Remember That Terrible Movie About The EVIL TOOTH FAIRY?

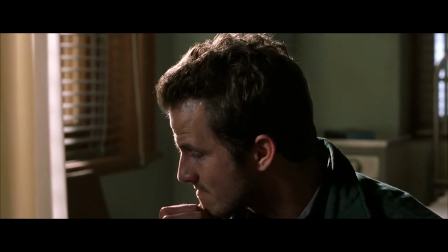Kyle is a depressed and paranoid recluse whose only real help is through heavy medication,
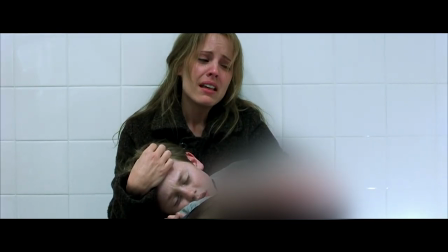while Caitlin's brother Michael is seen to apparently self-harm and display distressing suicidal tendencies,
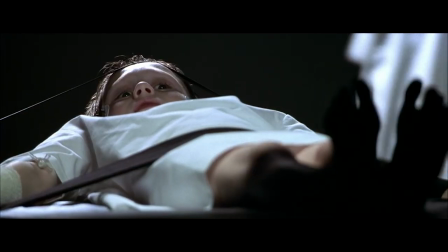with the doctor's only efforts to treat him being the same ones supposedly used on Kyle,
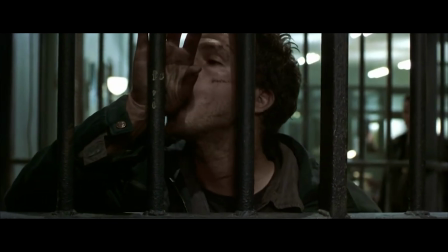yet clearly they don't work and possibly made his mental state far worse as a result.
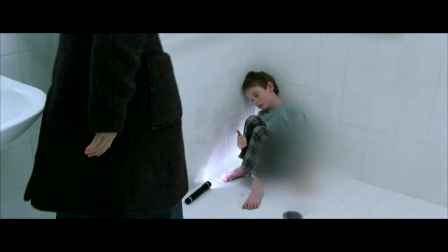Yeah, like there's some really heavy sixth sense level mortality shit in here.
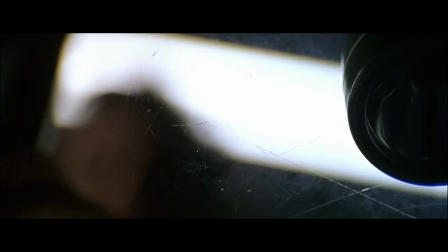However, the problem is that this film has no interest in exploring any of this.
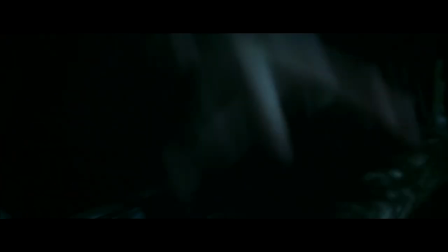I'm not saying it has to to make a good film, I would absolutely settle on a cheeky wee ghost event akin to the fog,
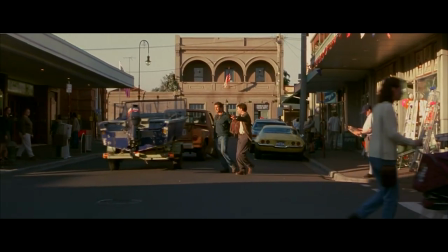but at the same time, with the right nuance and passion for the premise,
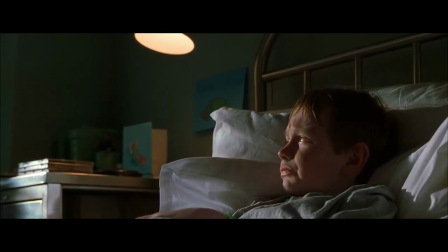there was nothing to stop Darkness Falls from having a similar emotional potential as the work of Stephen King or Guillermo del Toro,
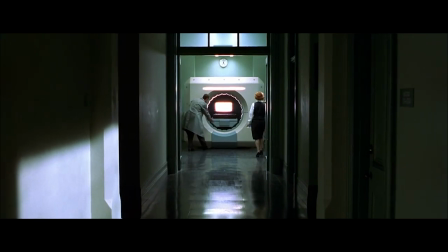or even more recent examples like The Babadook. Now, there is a particular component within this bundle of ideas that I do want to explore,
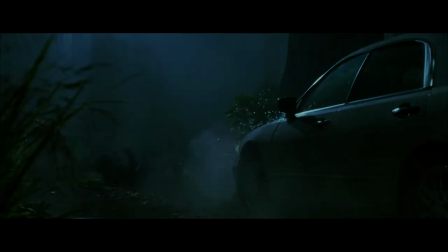but I'm going to leave it for the spoiler section of the video, so for now, I want to talk about the one thing I feel the film gets absolutely right,
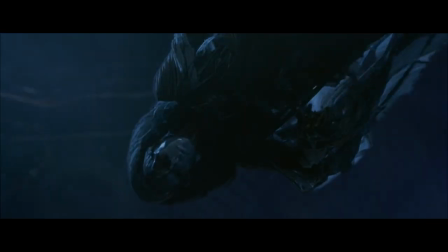and that's the Tooth Fairy herself.
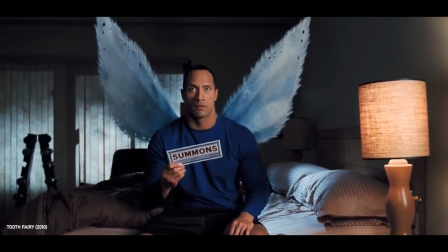When you consider how today's mainstream culture perceives the Tooth Fairy as Dwayne Johnson with a pair of wings, it's difficult not to look at the premise as silly,
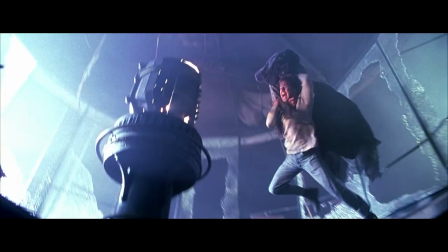but I gotta say, Matilda Dixon can seriously piss off up the apple tree because she is legitimately menacing at times.
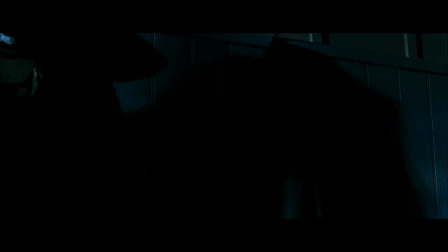The whole idea is that she can only travel in darkness because she's weak to light,
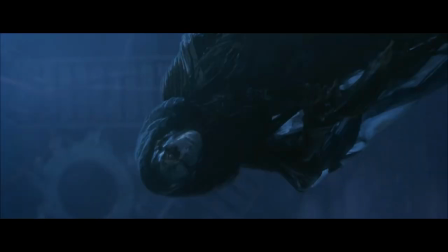but it's the pre-Dementor floatiness and her faceless mask that give her a distinct chilling presence.
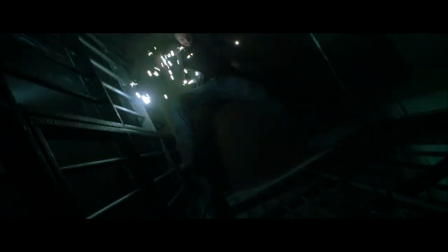While Le Beesman depends very heavily on lazy jump scares and doesn't have much of an eye or atmosphere,
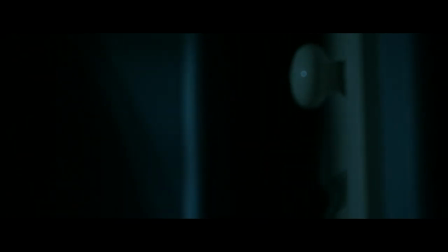the visual presentation of the Tooth Fairy really kneels that creepy children's storybook look.
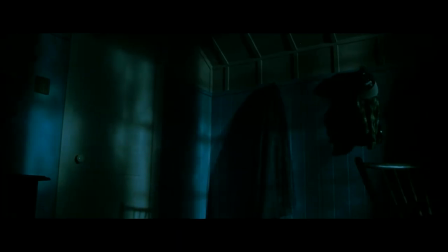It's like a moving shadow or a manifestation you see in the corner of your room when the lights are out, she is a complete trick on your imagination and absolutely exemplifies what
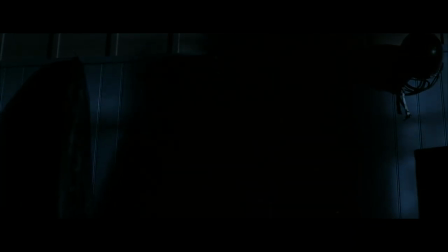comes to mind when I think of the obscurities that scared me as a kid.
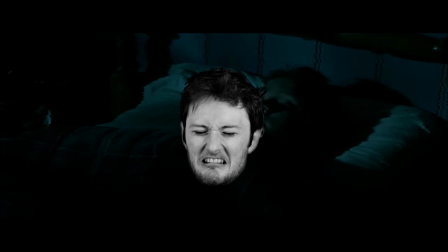Hey, sorry to pause the video but I'm in the middle of editing this and I just discovered that the del Toro comparison is now validated,
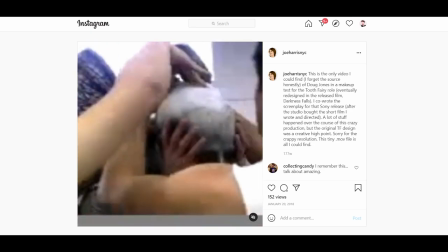because apparently that's what they were originally going for, as Doug Jones was meant to play the Tooth Fairy in this pre-Pans Labyrinth-esque design,
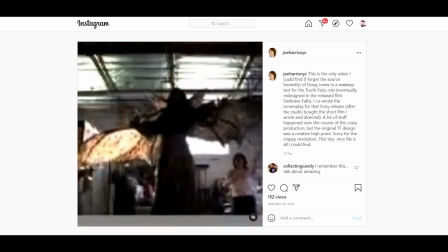which makes me think that this movie had an entirely different vision to what I just watched.
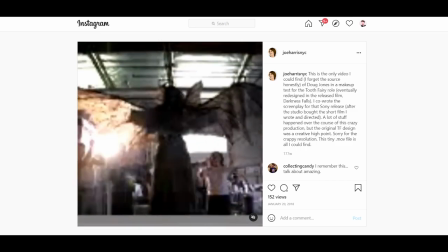But I can't say I'm against the more simplified design they settled on. Anyway, back to it.
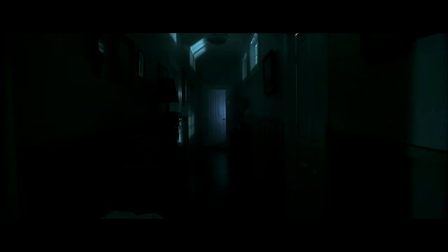The most impressive shot happens in the opening, where Kyle hides in a brightly lit bathroom after his mother is murdered,
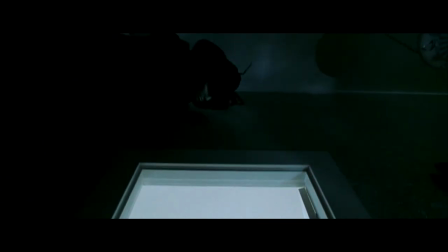and the camera tracks to reveal the Tooth Fairy lurking above the doorway, waiting for young Kyle to step into the shadows.
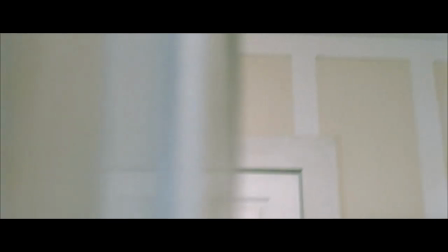I love the starkness of it, it's just a profoundly creepy image that portrays how a child manifests their abstract fear of the dark,
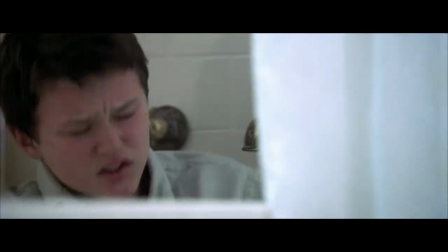and later appears in Michael's hellish view of the darkness as well.
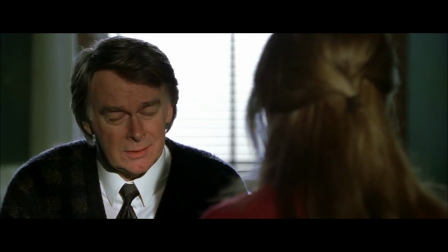In fact, the film makes constant references to both Kyle and Michael suffering from acute night terrors, so in a way,
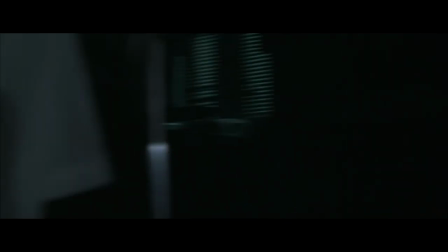the Tooth Fairy is basically some sleep paralysis monster that the doctors tried to cure with antidepressants.
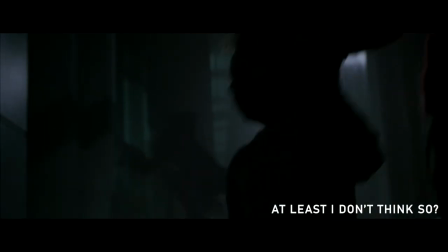Although, for clarity, I've never experienced night terrors or sleep paralysis,
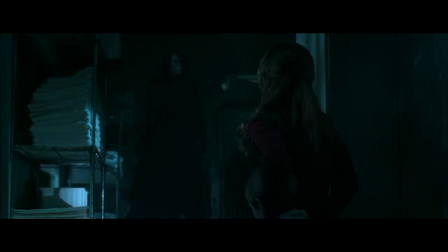so I'm curious if there's anyone out there in the comments who might be able to shed some insight onto this interpretation as an effective representation of it.
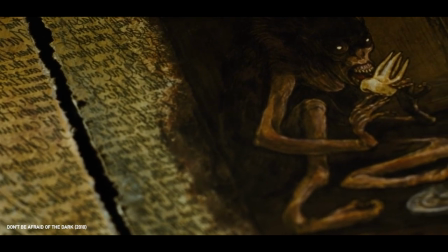Now, the myth of the evil Tooth Fairy has been around forever,
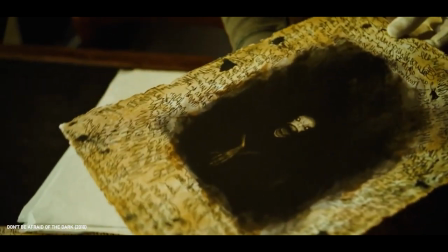but the problem with today's presentation of the fairy is that it's become synonymous with Disney's sweet and charming happily ever after approach,
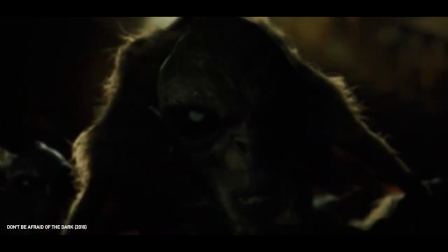which is actually misconstrued with pixies, which are historically linked to positive folklore, because they have a genuine fondness for humans.
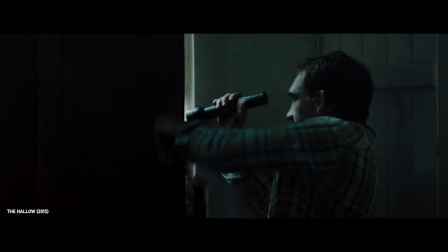But, like I said in my video on the hallow, notoriously fairies are arseholes.
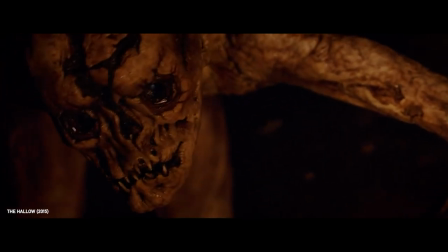As long as you don't piss them off, they'll leave you alone, unless you have something they really want.